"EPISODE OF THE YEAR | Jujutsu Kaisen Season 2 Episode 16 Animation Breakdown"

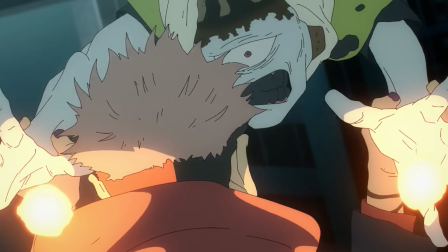Jujutsu Kaisen Season 2 Episode 16, easily the best looking episode across both the seasons and the episode of the year from a visual point of view.
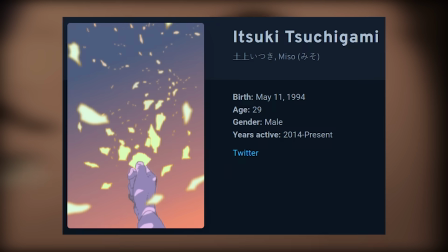This episode, directed and storyboarded by Itsuki Tsuchigami, was generational.
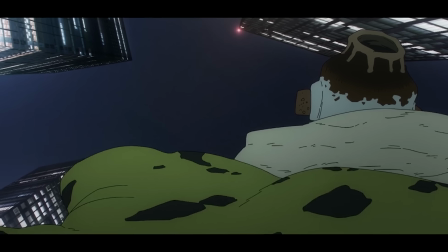Let's break down the visuals. Make sure to subscribe. Right from the get-go, you can tell that this episode is different.
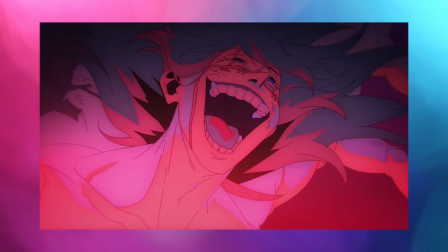Even among the array of visually unique episodes, this one stood out.
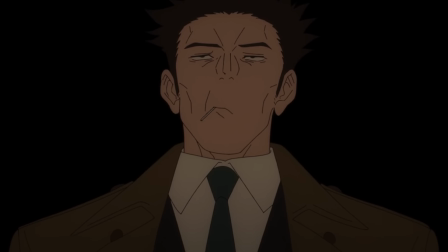The plethora of Kagenashi, aka shadowless shots, the aspect ratio changes, the stripped down,
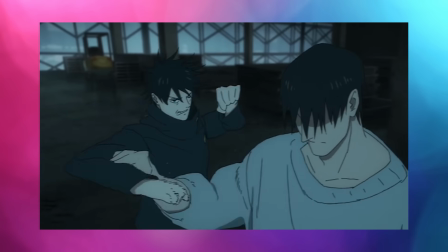unprocessed, raw look, and the absurd amount of movement. This episode had all the pieces.
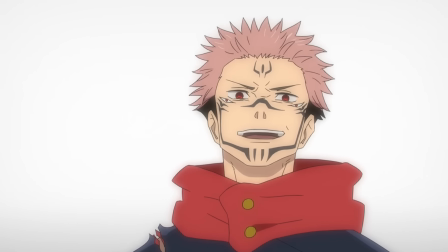This episode had a better schedule than usual. For the people who care about this stuff, this was very high up on the priority list.
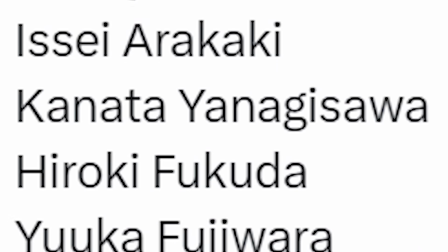This entire episode was animated by 15 key animators,
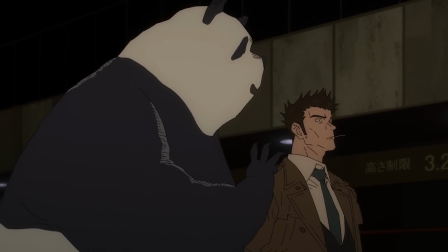and only 2 animation directors and 1 chief animation director was credited, which by JJK's standards is really good.
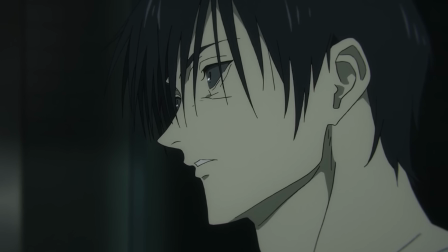This episode was pure uncontrolled chaos. It followed the character design philosophies all while taking it a step further.
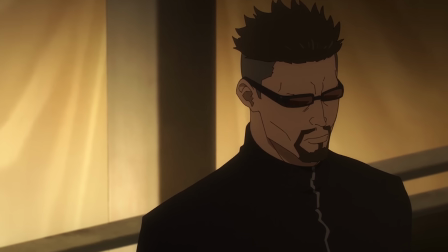Anything unnecessary was removed. Even the shadows were minimal/absent throughout this episode.
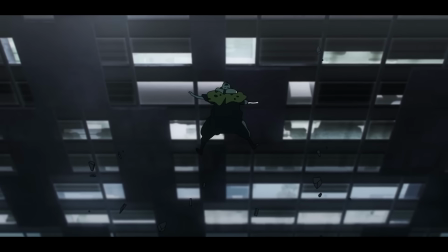This gave the scenes an unique, aesthetically pleasing look. Right off the bat, we get this insane cut, which is entirely shadowless.
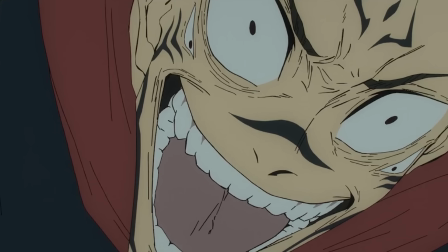The cut is detailed. Sukuna's face, despite lasting for a fraction of a second, has a ton of line work.
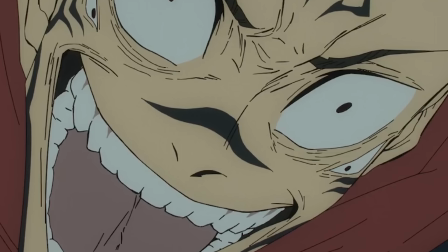The facial anatomy is very well laid out, using a lot of lines. Also, the line art is uneven.
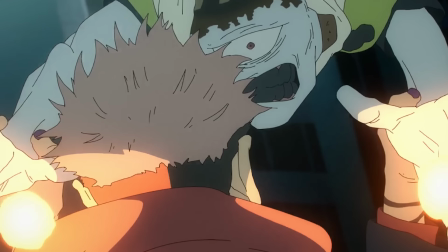It has these thick, inky spots, a feature visible throughout this episode. You don't come across an aesthetic like this often, but when you do, it sticks with you.
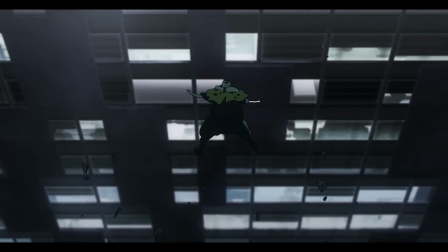Of course, the aspect ratio here is different as well. The scenes are fun to look at.
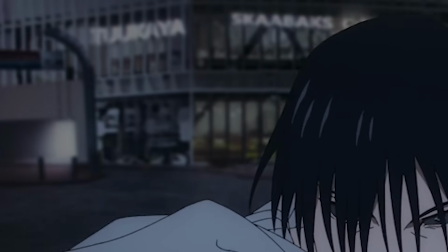We get this animated zoom with a ton of frames. Also, the background gradually blacks out, making sure the audience's attention is on Toji.
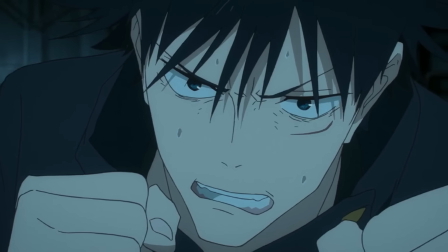Lovely drawings here. Again, the characters are so malleable. The team wasn't really trying to be faithful to the design sheets.
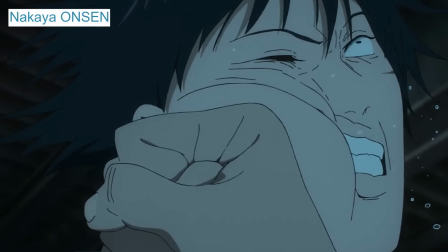Pretty much the entire Fushiguro fight was animated by Nakaya Onsen. This was an amazing way of visualizing Sukuna's aura.
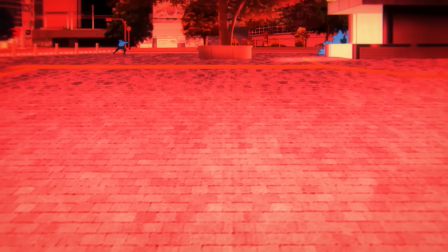Both Toji and Megumi seem insignificant compared to him.
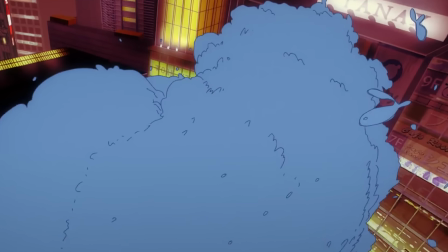The rabbits melt together to form this pillar of rabbit meat, which is a common way of animating a large number of objects.
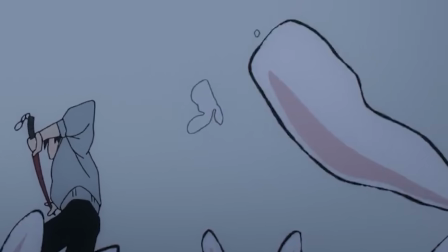Even the rabbits have that thick, uneven style of outlines, which is great. Although I will say this, why not make all of the rabbits look the same?
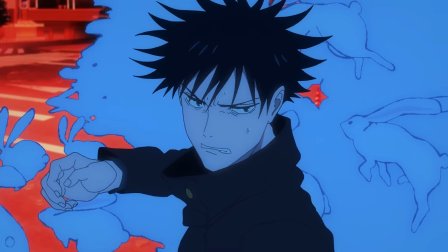This looks a bit jarring. Both the fights were so well put together. The action storyboards were up there with the very best of season 1.
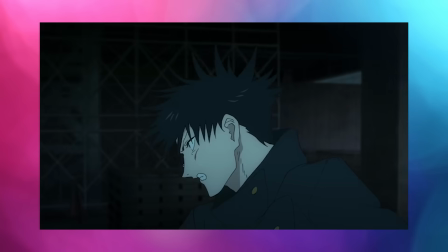Nearly every cut was complicated and uniquely fun to look at.
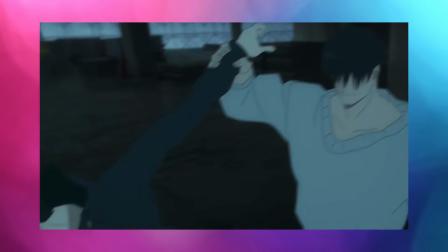Unorthodox camera placements, volatile camera movement with accurately timed shakes and pans, and perfectly executed cuts.
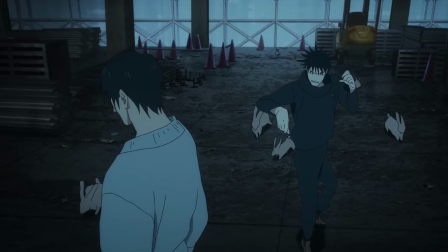The camera work was off the charts. It tracks Megumi here and cuts away when he halts, conserving the energy which is then transferred onto the next few cuts.
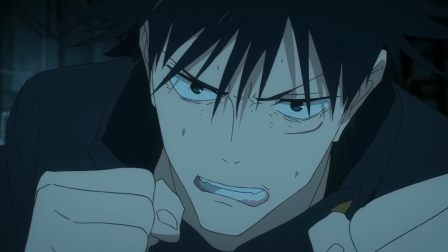Trust me, every single cut has something interesting going on.
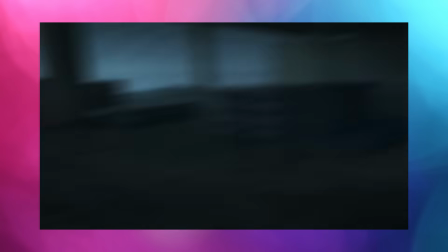The smears on both the characters are minimal near the start, and the choreography is solid, although a lot of it is carried by the camera work.
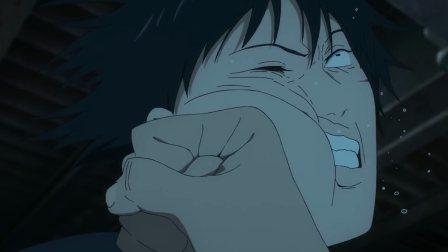For example, the exchange of blows here is quite basic, but the camera cuts away just in time, making sure it doesn't feel repetitive.
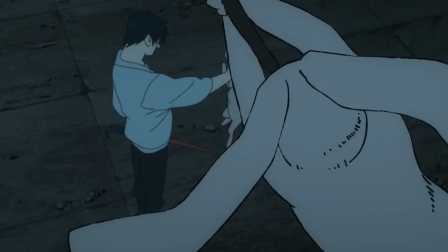We get a tracking shot of a f***ing rabbit swinging on a rope. If that's not creative camera work, I don't know what is.
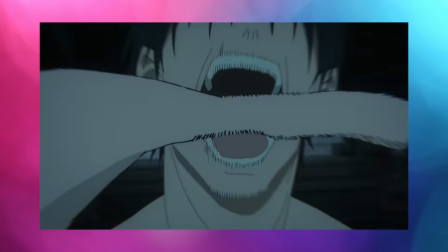Of course, the character animation was extremely good as well. The models were malleable and moved a lot.
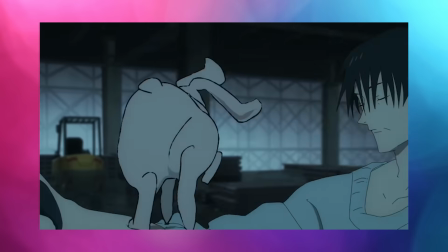And I mean a lot. Constant motion can be seen. The smears are a lot more exaggerated near the end.
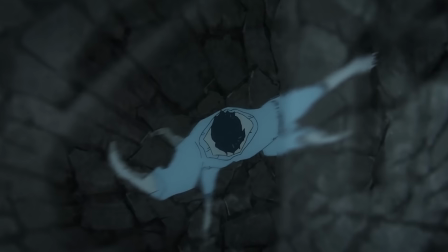Look how noticeable they are. And that's not a bad thing. Toji appears to have multiple arms, more than 2 that is.
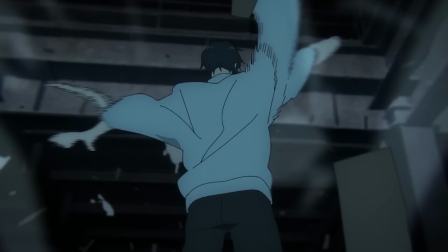Now, personally I'm not too terribly fond of this particular approach, but it's really well animated.
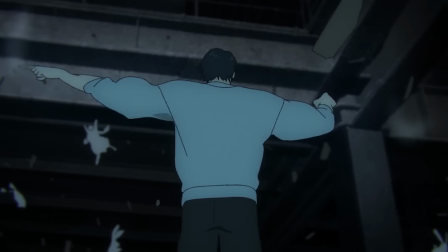In fact, this entire sequence was one of the most competently animated scenes from this season.
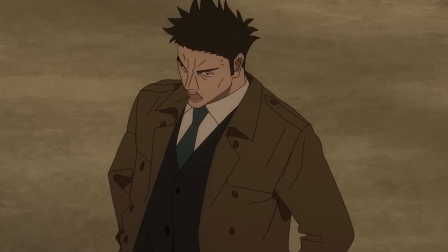Even the non-action scenes follow the same philosophies. Look how loosely drawn the characters are.
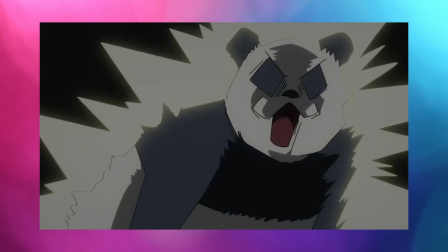Their movement looks entertaining if that makes sense.
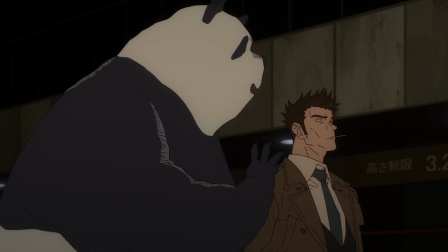Also, as always, the shadows are minimal, frequently non-existent, and the amount of movement is very large.
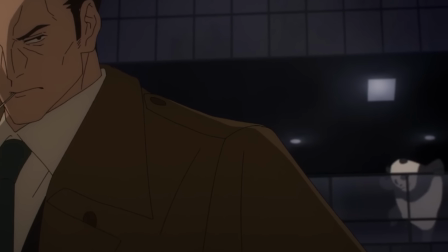Most of the character acting here is animated by Toshiyuki Sato, and he was basically allowed to have fun, and it shows.